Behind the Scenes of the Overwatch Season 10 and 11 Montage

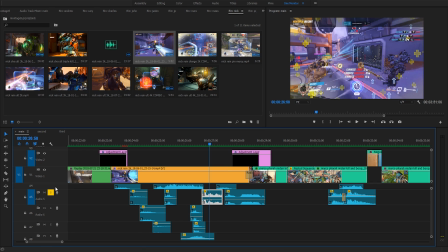(8:20)
Yeah, so the triple kill, I just recorded that separately. And so, because you can't really hear that in the game, and I want the audience to hear that triple kill resonate.
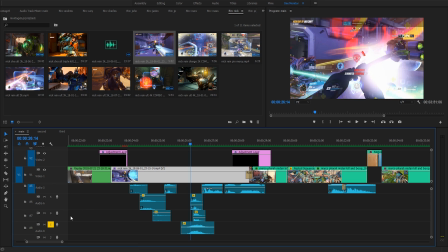(8:29)
So, and like these two, and then this is the sound of Reinhardt swinging. This clip right here.
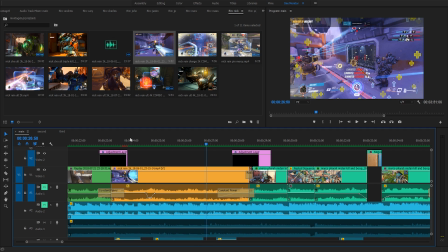(8:34)
So I just basically reconstructed the entire clip in an audio sense, so you can hear it better. So I can control which sounds you want to hear more, right? So yeah, that's pretty cool.
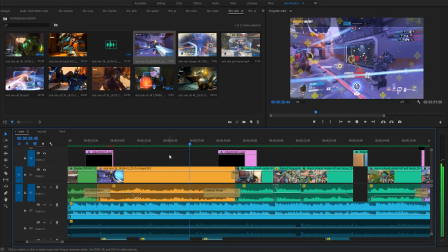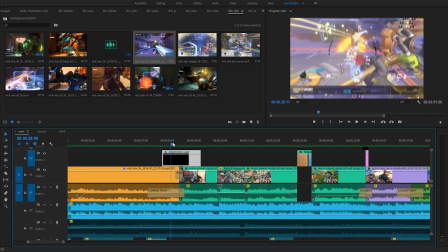(8:53)
And so I said another, just a normal transition like that. Bam.
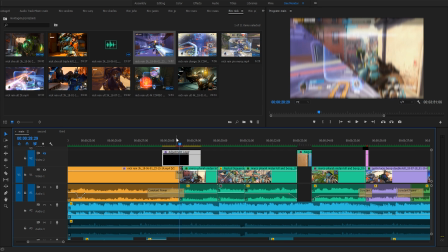(8:58)
If you can't tell, actually, look at this. I have a radio wipe. So it's like this. So traditionally, it would just cut like this.
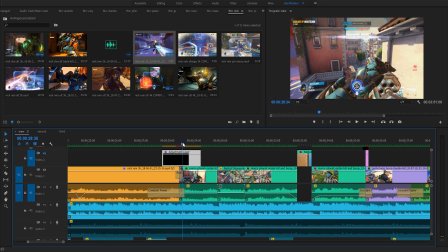(9:05)
So it would just like it's like a clock how it would transition.
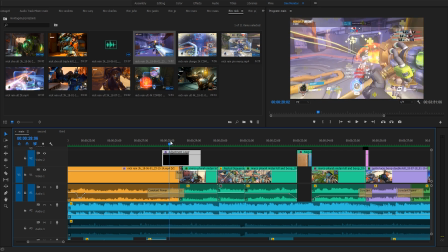(9:09)
And I added this offset where it just like scrolls really fast and it comes back down.
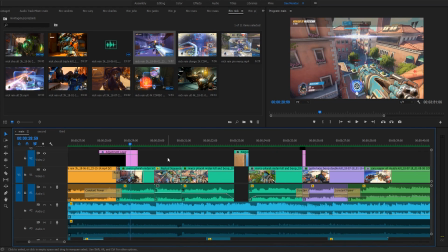(9:14)
And of course, I had to time a lot of this montage is about timing things. Like we get the master of Masio. Ooh, when it says that, Marco gets the kill on the far, you can hear it like that.
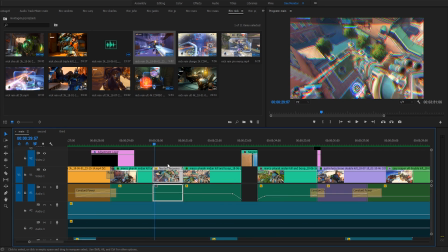(9:29)
Bam. And I had just a little, it like zooms in, gets a fisheye bit of effect,
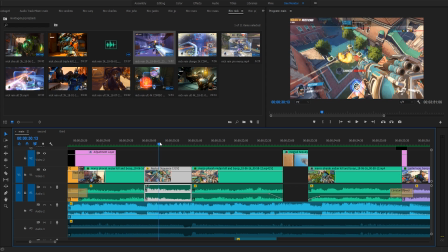(9:35)
and I RGB split the clip to get a bit of a punch. And how I did that was,
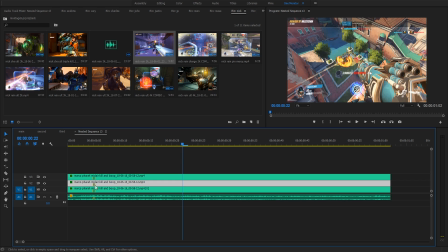(9:39)
so I took the clip and duplicated it 3 times,
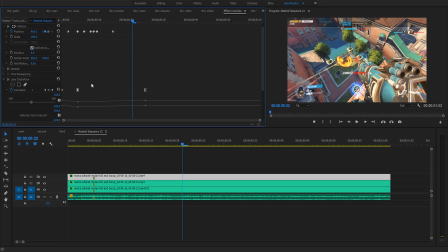(9:44)
and basically each clip is a separate RGB value. So look, it's like, see, like, so this is the red channel, and this is the blue channel, you know what I mean? So I can, so like that, and then I can just wiggle them around like that,
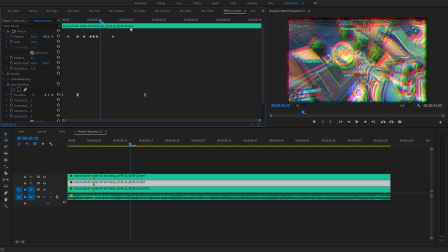(9:59)
just wiggle them around. and we're good.
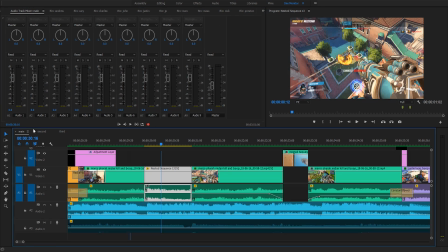(10:03)
So yeah, that's and I use the RGB effect a lot in the montage.
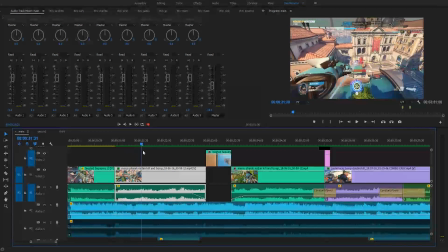(10:09)
It's nice. And then here when he shoots it, of course, this is just the in-game audio, right?
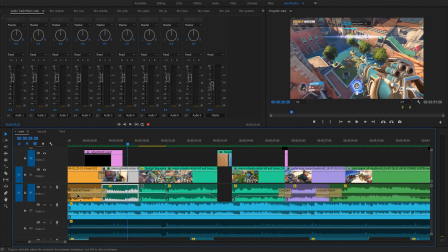(10:14)
We'll listen to just the in-game audio.
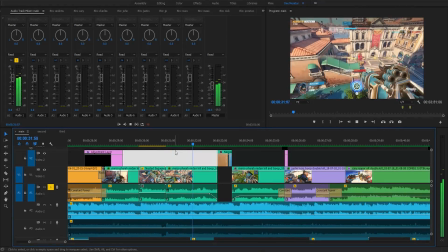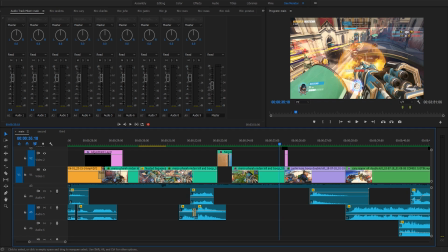(10:22)
So that's not enough, obviously, and so I just have these. I didn't.
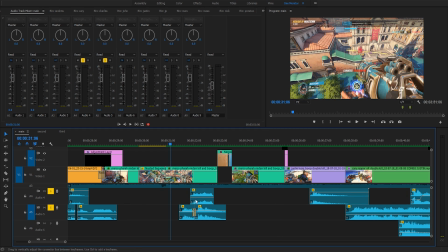(10:26)
It's not as extensive as Nick's clip, but these two clips you'll hear.
Clearing the area.
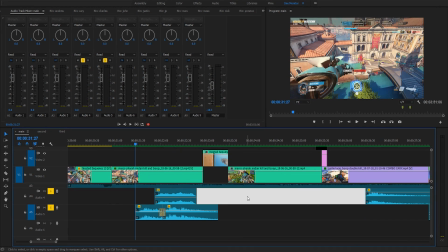(10:31)
I just had the clearing the area effect, just the voice line,
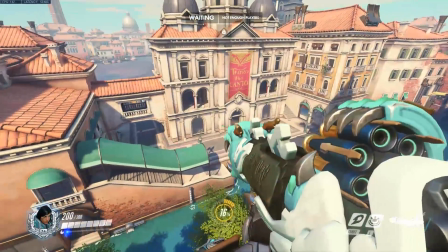(10:36)
and I went to a custom game again and just recorded the sound of far using a concussive blast.
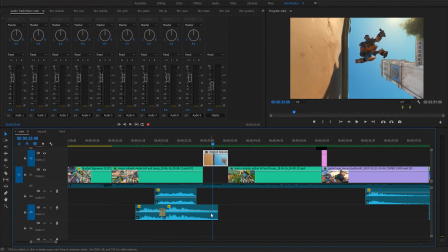(10:42) Clearing the area.
Like that, just to give it a bit more punch. And this is just another external camera shot I had.
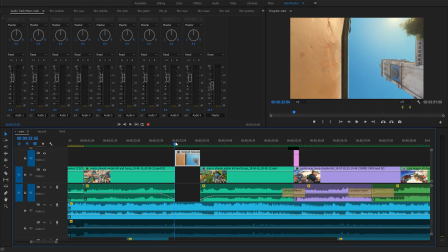(10:48)
This was Massimo actually, and Preston just booped him off the edge.
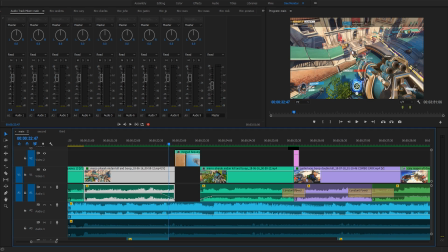(10:52)
As just like that, just to get a nice, you can see right here, the Orisa gets, we'll zoom in actually, I'm sorry guys.
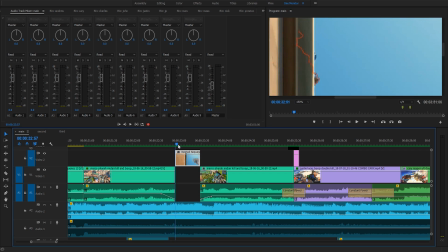(10:58)
You can see the Orisa gets booped off like that, and we cut back to the Orisa like that.
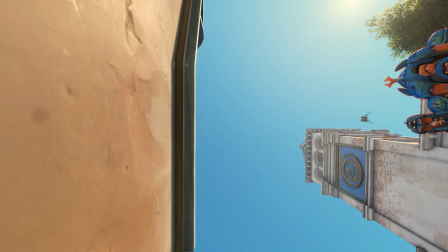(11:04) Which direction should I be facing? Or does it not matter? That was better. That works. Alright, drop out, Preston. Just drop to the ground. Yeah, you're good, okay.
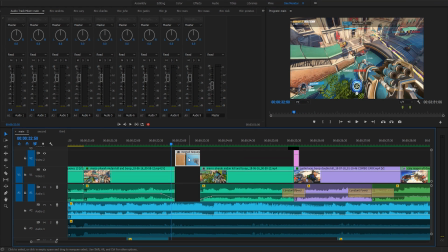(11:12)
So just a nice, just to spice things up, and actually, what we had to do for this shot was, so this is just the raw clip, right?
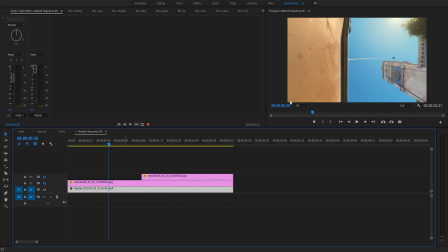(11:21)
Now you notice one issue is the fact that Preston's up there.
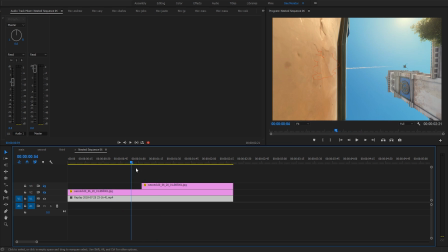(11:29)
And he booped Moss, and it was great and all, but like we can't have Preston there. So what I had to do was I had to mask him out. So I had to block him out from the shot. So like here, look at defense. Actually, I'll just scroll this over.
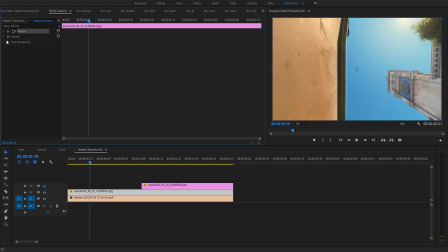(11:48)
What I had to do was I had to cut him out. So I took a bit of the photo, and I took this mask, right?
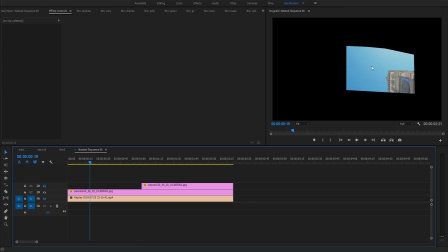(11:54)
So if you just look at, it's like a cookie cutter.
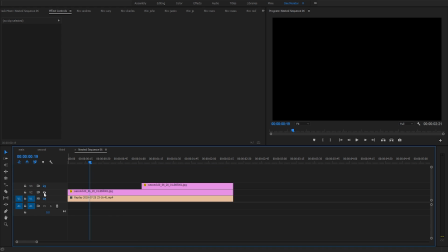(11:57)
I cut out a bit of the sky, cut out a bit of the image, and I just plaster it on top of the clip.
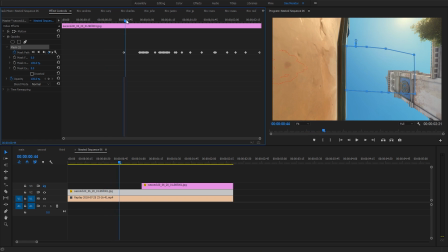(12:03)
So I have to block out Preston as he goes, right? So without the clip, this is what it looks like. So without the cookie cutter, Preston. So I have this little block of the sky, like this, but it's on top of Preston. So I just cut him out of the photo.
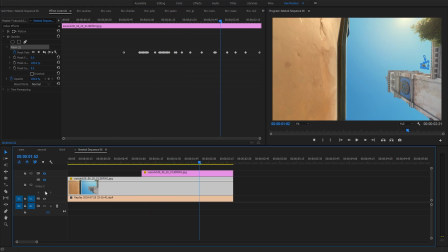(12:19)
Like that, so that's just covering him up, and then this, and then what's this one actually?
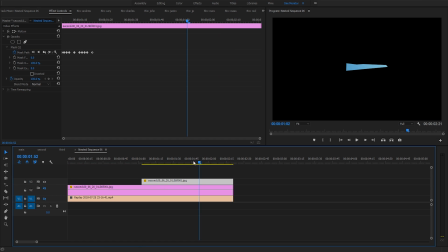(12:27)
I don't know. Oh, this is just the blocking out.
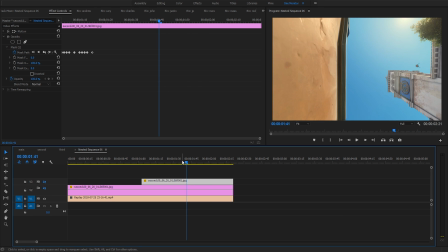(12:29)
This is there to block out the trail of the this thing, the trail of the concussive blast. But yeah, so I had to do that. I probably could have just asked Preston to stand out of shot, but I just, why not?
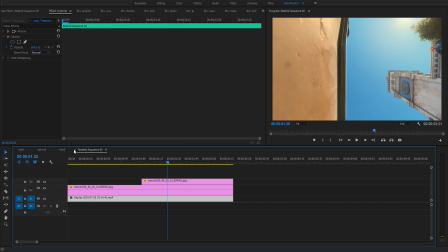(12:46)
I had to block him out of the shot. So there's that. And so
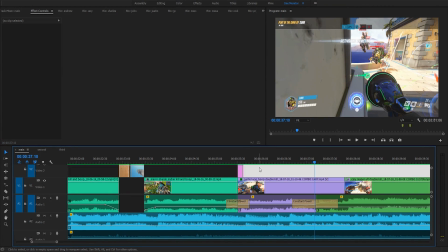(12:55)
this is an example, right?
I was broken from a young age, and then I had the boop.
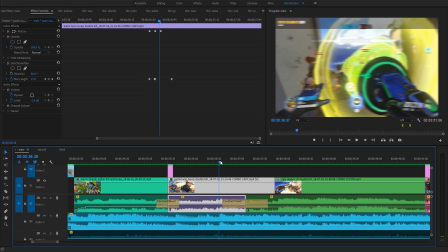(12:59)
I just added a little bit of blur, just a little bit of a tiny bit of zoom. If I remember, just zoom just a little, just to add a bit of punch.
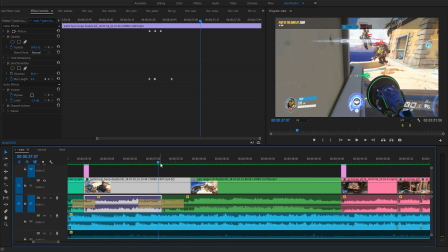(13:08)
And of course, this is one of the things where I comboed it with my ult, because then I jumped down.
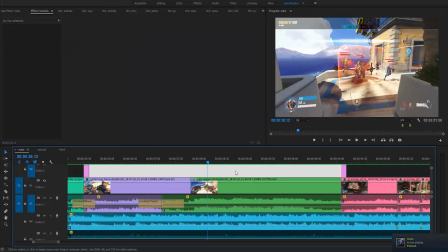(13:14)
There I am, and I ult. And here's yet again another example.
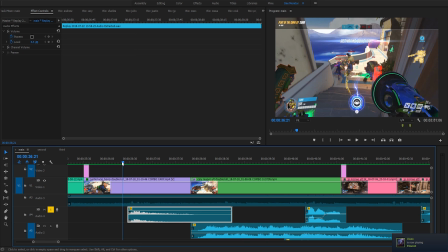(13:18)
So here is just again custom game, record the sound of Lucio boop
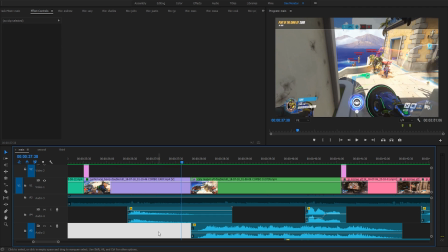(13:25)
like that, and then here I add, this is just the sound of Reaper's shotguns.
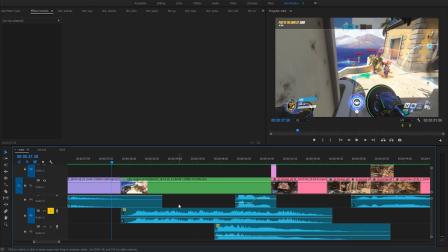(13:31)
I just went to a game, of course, and then turned down the slider for voice line, so I didn't get Reaper's ult line in it as well. I just record the sound of just Reaper's shotguns.
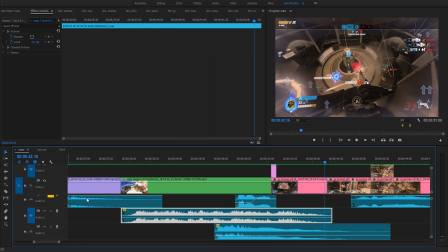(13:45)
Like that. And then this is just the sound of Athena saying double kill.
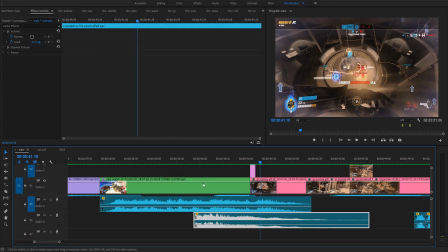(13:50) Double kill.
And what's this? What is this sound effect?
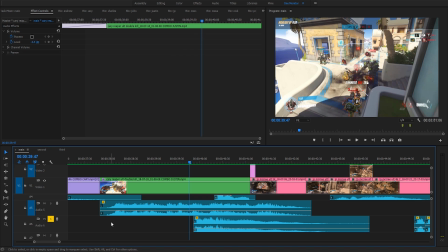(13:56) Double kill.
That's just the sound of me going on fire. Oh, let's get rid of that. So that's just the on fire sound effect.
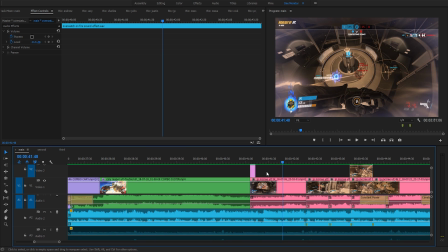(14:04)
Just I don't know, more punch, make it more exciting. And then this is another thing where I had to cut, right?
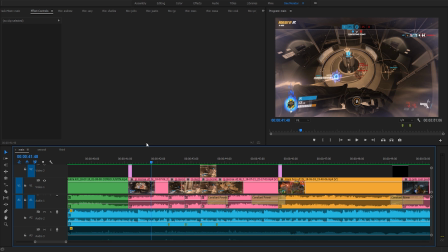(14:10) They look at me, shaking me, singing me, feel it from.
And then this from the Creoles, JP, cut.
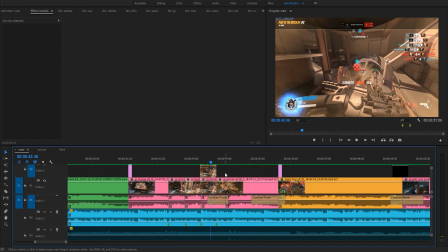(14:18)
And then also, here's another super small detail.
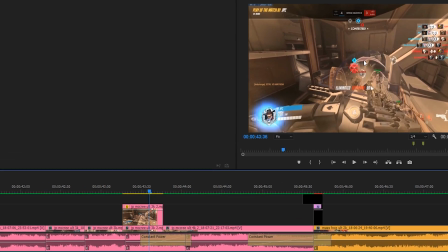(14:22)
The actual clip, this was taken from, it wasn't a highlight, but you can see someone was talking in chat.
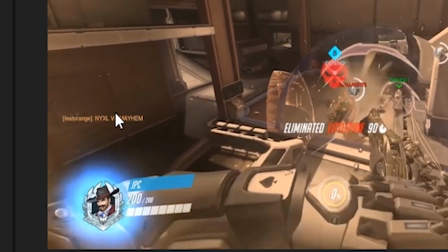(14:27)
And I have no issue with it, but just it gets in the way.
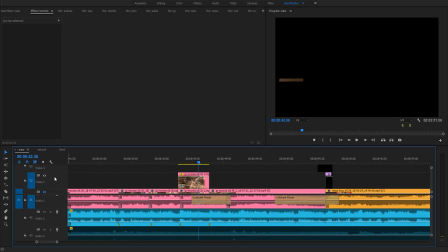(14:31)
So I just cut out a little bit of the wall and I pasted it on top of the chat.
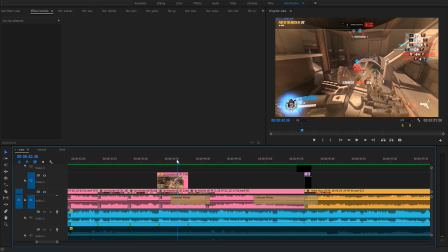(14:38)
So there you go, see? Tiny details. And then there you go, we get the quadruple kill.
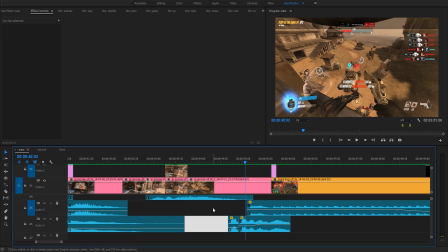(14:45)
I added a quadruple kill sound effect there, and I also added it's high noon separately, this one.
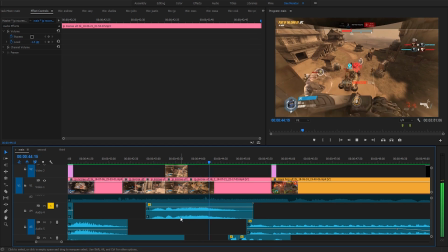(14:50) It's high noon.
Like that.
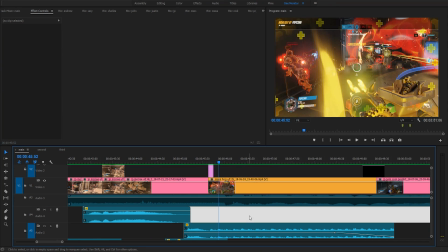(14:55)
And then with the Moss Hog ult, what I did again was just recorded the sound of Hog ulting, just separately.
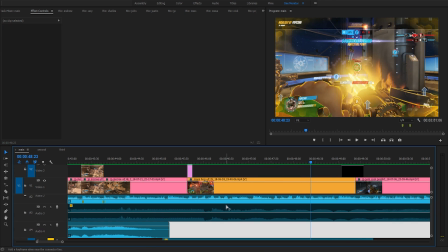(15:06)
Like that. No big deal, just it's there. And then combined with the in-game audio as well, like right here, just this.
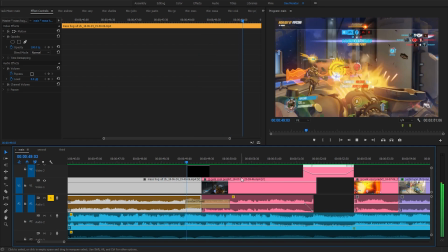(15:15)
I don't know. It just adds a bit of punch, I guess. God, I'm gonna be saying that a lot, right?
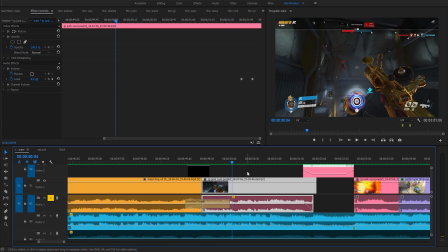(15:22)
I'm gonna be saying just adds a little bit of punch.
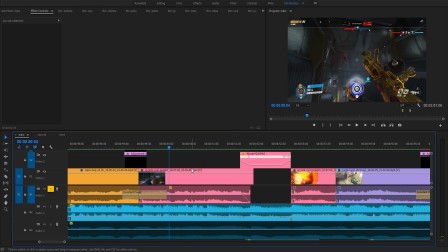(15:28)
This clip was really nice. I liked how it gets to the you make me, where it goes up into the and slows down.
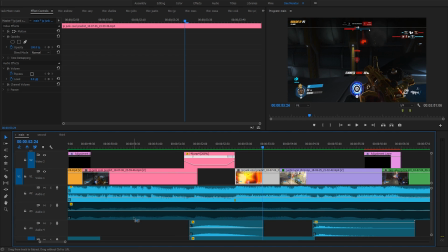(15:38)
Like that. Oh, I might. Oops. So this is just the in-game audio, what I have right now. Ready?
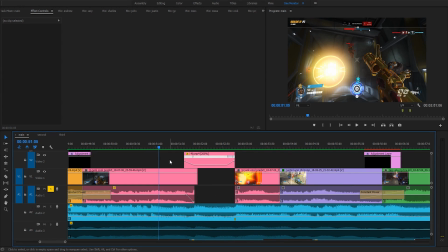(15:46)
Like that. And it's not much. Of course, it's not what you hear in-game.
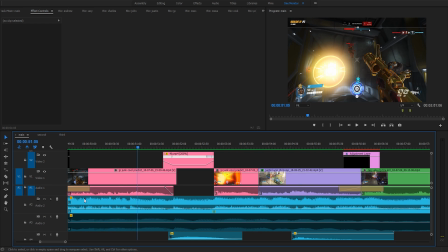(15:51)
You hear a lot more than that, which is all this stuff. So if you listen just to the song and the in-game audio, you get this.
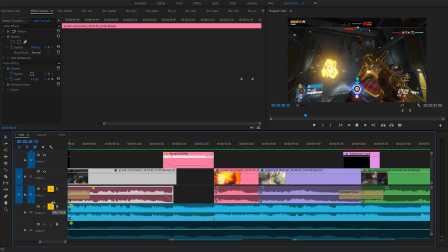(16:01)
It's not much. So what I had to do was, oops, my bad.
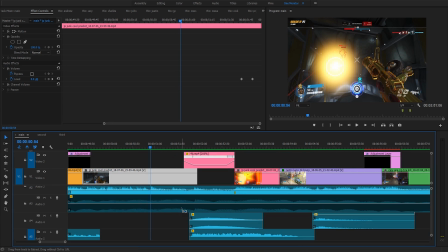(16:06)
What I had to do was I downloaded some free sound effects like these two. This is just it's like a bass.
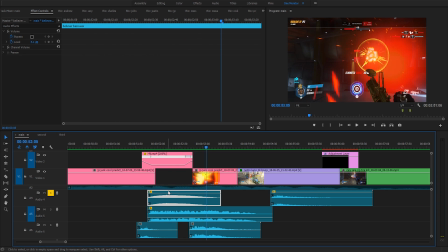(16:14)
It's just a nice It's actually just from the Believer, the bass version of the Believer thing.
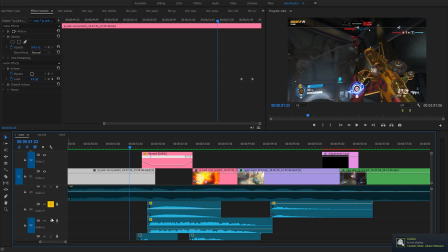(16:23)
I just took that. It's like it's a nice bass effect, and then this one it's like a slow. It's like that stereotypical slow motion effect, like that one. So I took those both and combined them, and you get this nice little thing.